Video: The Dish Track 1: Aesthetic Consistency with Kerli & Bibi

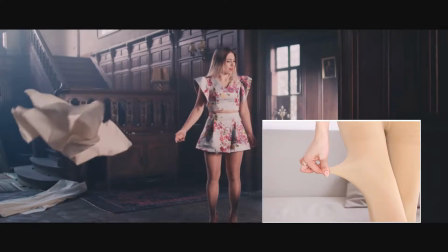(4:24)
Can't tell if she's wearing hose, but you could go with or without it. The heck?
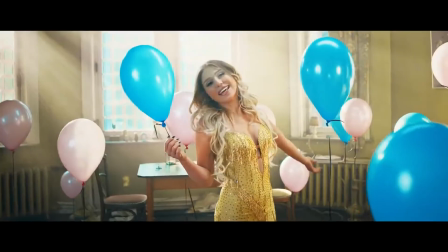(4:31)
Is there a disco arena here? Do you have a Burley Q show at 5, then a Coliseum match at 6?
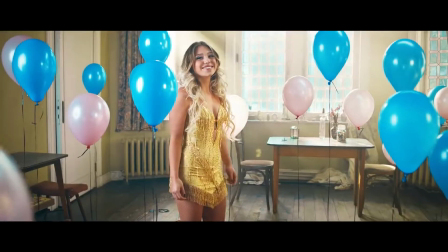(4:39)
Does Gold Member have you captive? If yes, smile at the camera and I'll phone Austin straight away.
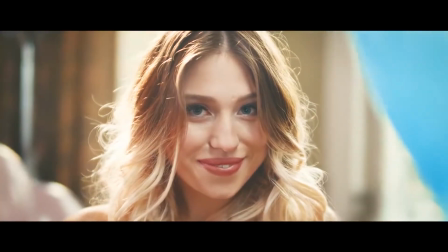(4:47)
Jokes aside, hair and makeup here is okay, but nothing to write home about.
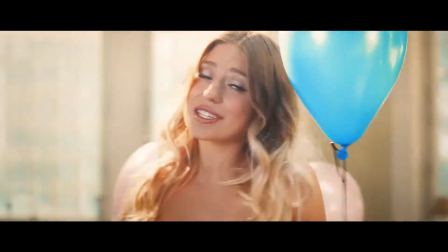(4:52)
And just because it has bits of hollow doesn't mean I like it. And why are there balloons in the dirty kitchen? Let me explain. Here in the Philippines, some houses have what's called the dirty kitchen. It's the kitchen we use for cooking food every day rather than the model that was already built in the house. This is because the dirty kitchen is easier to move in and more practical to use rather than the one that's built for show. That's my guess here.
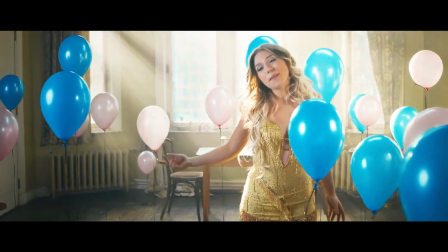(5:26)
It's either that or the servants' quarters or some apartment with no relation to the mansion.
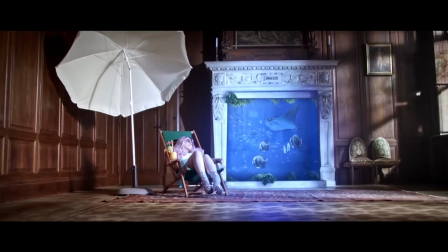(5:32)
This shot could have worked, but this blue is too garish. So is the diffused aura.
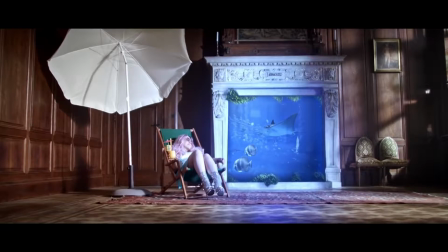(5:37)
It looks like a Photoshop faux pas. I would know. The white isn't helping either, and neither is this furniture.
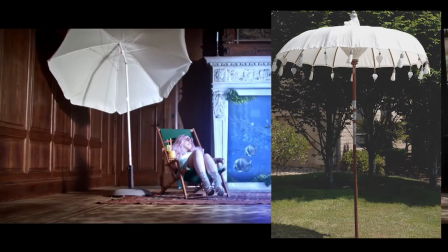(5:44)
Couldn't they get an umbrella and lounge chairs that match the rest of the interior?
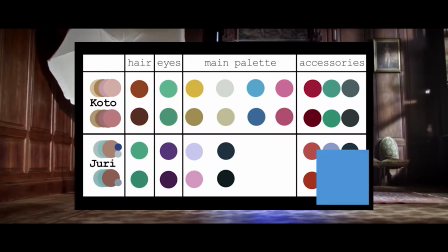(5:49)
And I know I said neutral colors usually match or go with anything, but this saturation is too much.
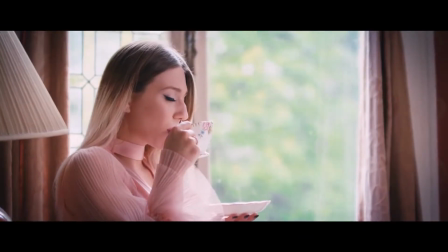(5:56)
Nothing jives. Hold up, bit! This shot works.
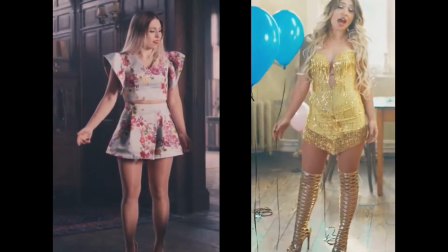(6:03)
No stupid lens flares, no dumbass dresses. This lighting's as soft as the pink she's wearing.
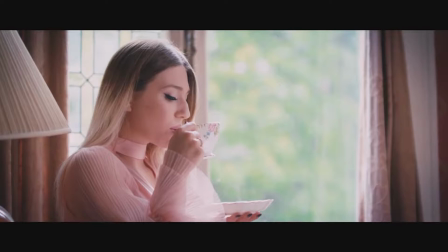(6:13)
So she can match her aesthetics. Look! The soft, blurred green background complements the muted pink perfectly.
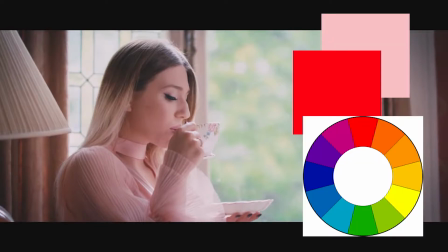(6:24)
Pink is a variation of red. Red is complementary to green. Makes sense, unlike this music video.
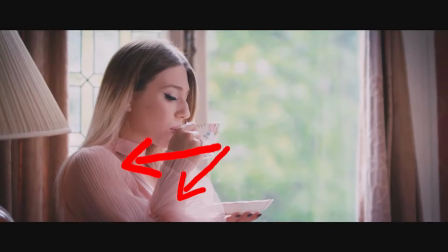(6:31)
The accordion pleats on her sleeve match the lampshade's texture, but it doesn't look like the scenery's wearing her. Let me explain. I forgot the term. What was it? Wearing the tablecloth or something like that. No, no, no. Wearing the scenery, wearing the tablecloth. Anyway, usually in media, it's depicted as a social faux pas to arrive looking like you belong to the interior decoration. There's this scene in Kimi Dora 2, it's a Filipino movie, I can't find it online, where Kimi, a corporate executive, arrives at the gala in a haute couture pantsuit, but she matches the tablecloths and the decorations, which are also red and purple. This device is either written as something embarrassing or to convey something else. Like Sheba from Django Unchained, played by Nicole Galicia, her costume intentionally matches the drapes of Candy or Candies, whatever, establishment, meaning to convey she's akin to property because she's a comfort woman.
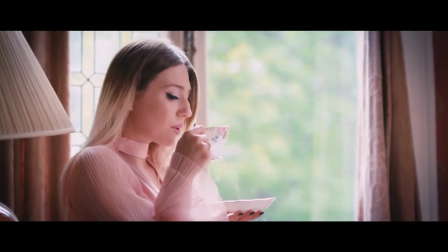(7:52)
Now, where was I? Paradise. Paradise Lost. This shot could have been good, but your wardrobe says otherwise.
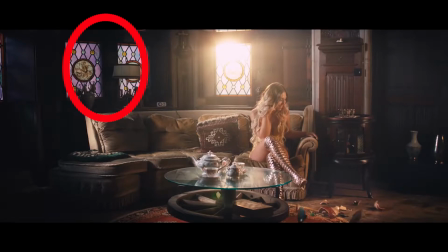(8:03)
Like, this shade of purple goes well with these tans, browns, siennas, burnt golds.
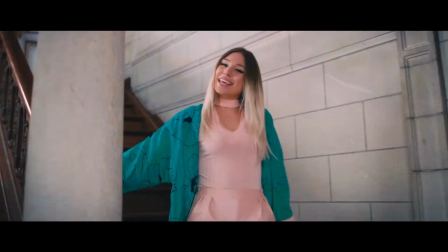(8:11)
Just not this gold. No, no, no, no, no. Where are you going? Your bedroom's the only room where your clothes match the aesthetic.
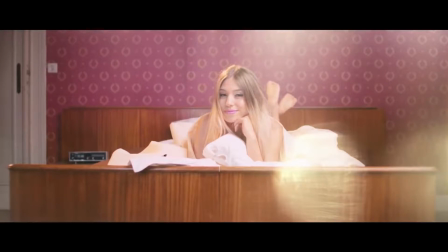(8:19)
Makes sense since your room doesn't match anything else in the household either.
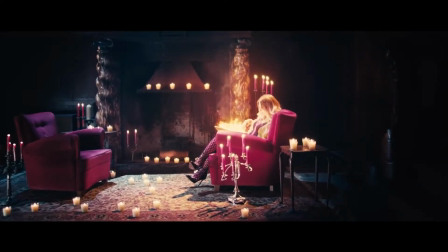(8:26)
Holy crap! Lady, your crotch is on fire!